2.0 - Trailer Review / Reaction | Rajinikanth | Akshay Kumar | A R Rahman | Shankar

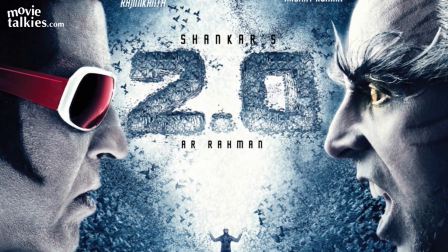0:00 The trailer of the much-anticipated Rajinikanth Akshay Kumar starrer 2.0 is out, and here is our review of the trailer.
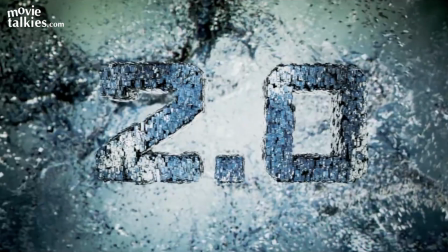0:06 First and foremost, the trailer is around 2.06 minutes long. The trailer of the film, which is a sequel to 2010's Robo,
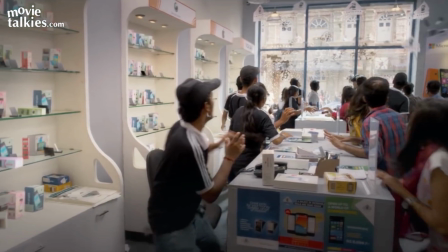0:14 commences with the line "Technology connects us," followed by visuals of regular people glued to their digital gadgets.
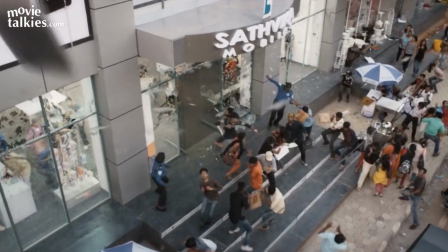0:20 This is followed by the line "It serves us," and then come some shots of cell phones flying away and disappearing from the public's hands,
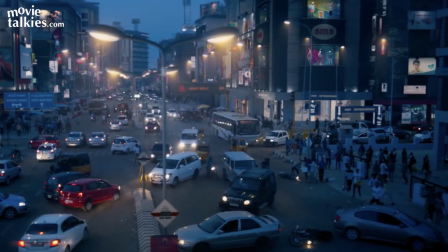0:27 followed by shots of traffic mayhem, and then the line "It will target us." This establishes the tone for the trailer.
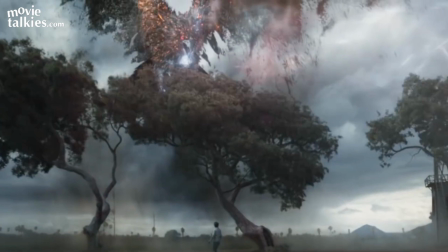0:33 An ominous bird-like shadow from above the skies is shown, and then, well, all the action starts from here.
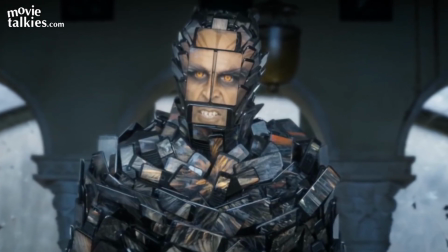0:39 Akshay Kumar is shown as a bird-like creature or force who seems to have a thing for people who keep cell phones and goes about creating havoc in the city.
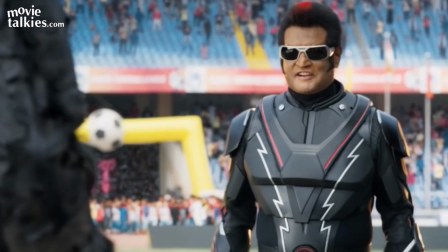0:47 To combat the menace, we see the superpower Chitti reboot.
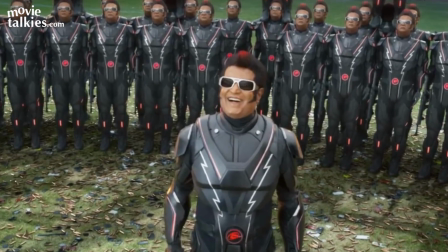0:51 The scene where Chitti is shown introducing himself to Akshay Kumar's character in the trailer as Chitti Reloaded version 2.0 is pure popcorn magic.
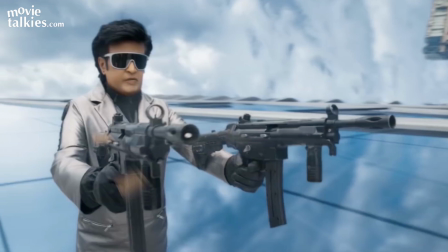0:59 Therein follows all the action in the trailer where it is Chitti versus Akki's character.
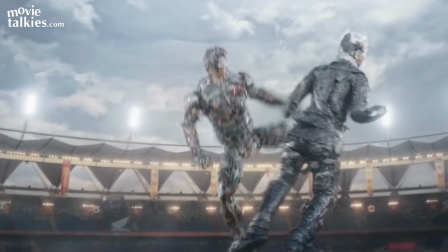1:04 The special effects seems maha-impressive, and the action sequences between Chitti and Akki are full paisa-vasool.
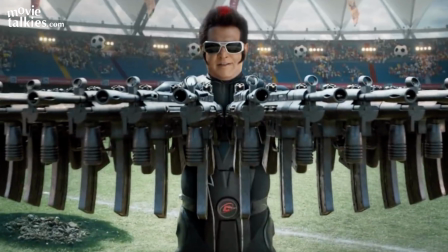1:10 Towards the conclusion of the trailer where Chitti's character says,
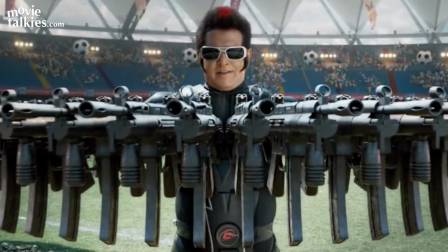1:14 "I'll set your screen on fire," and fires away from multiple guns is, well, pure Rajini, and fans should love it.
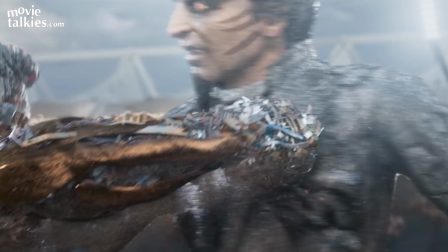1:20 Also, the last scene in the trailer where Rajinikanth's Dr.Vaseegaran
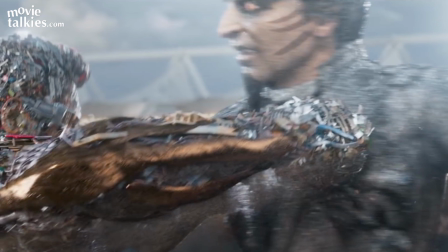1:24 metamorphoses into Akshay's character acts as the perfect point to end the trailer and whet the audience's curiosity.
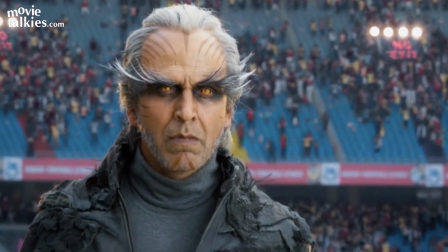1:30 Akshay's makeup and getup is extremely top of the line, and he manages to portray sufficient evil required for his character.
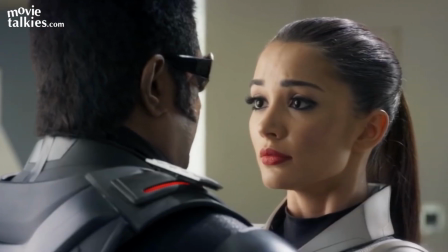1:37 Amy Jackson seems quite impressive in her role from whatever one could see in the trailer, and is looking good.
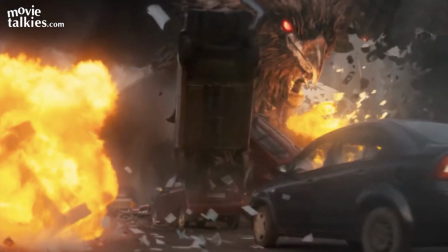1:43 Background score in the trailer was up to the mark and managed well towards creating the pulsating mood of the film.
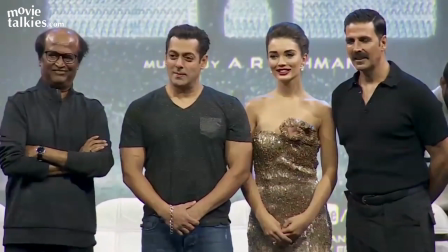1:49 2.0 stars Rajinikanth, Akshay Kumar and Amy Jackson in key roles. It is directed by Shankar and has A.R.
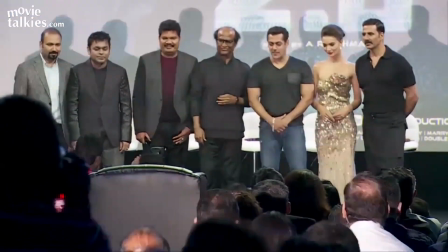1:55 Rahman providing the music. It is expected to hit the screens on November 29, 2018.
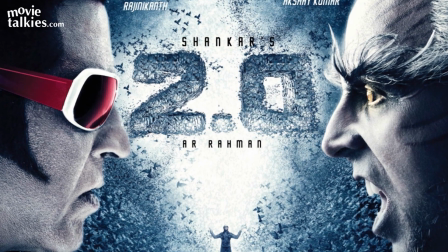2:00 Well, fans of the sci-fi genre and the Terminator series seems to be in for a treat with 2.0.
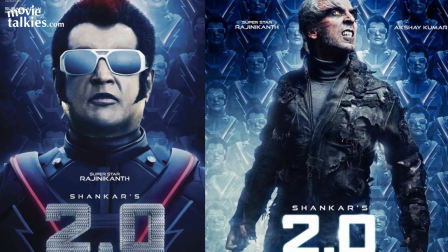2:06 We are so looking forward to catch this masaledar magnum opus from the south.
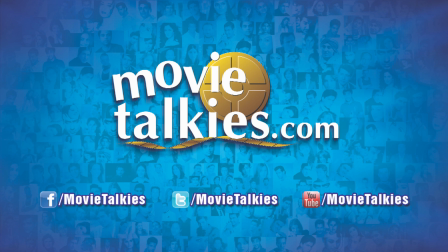2:11 For more on movies, fashion and entertainment, stay tuned to movietalkies.com.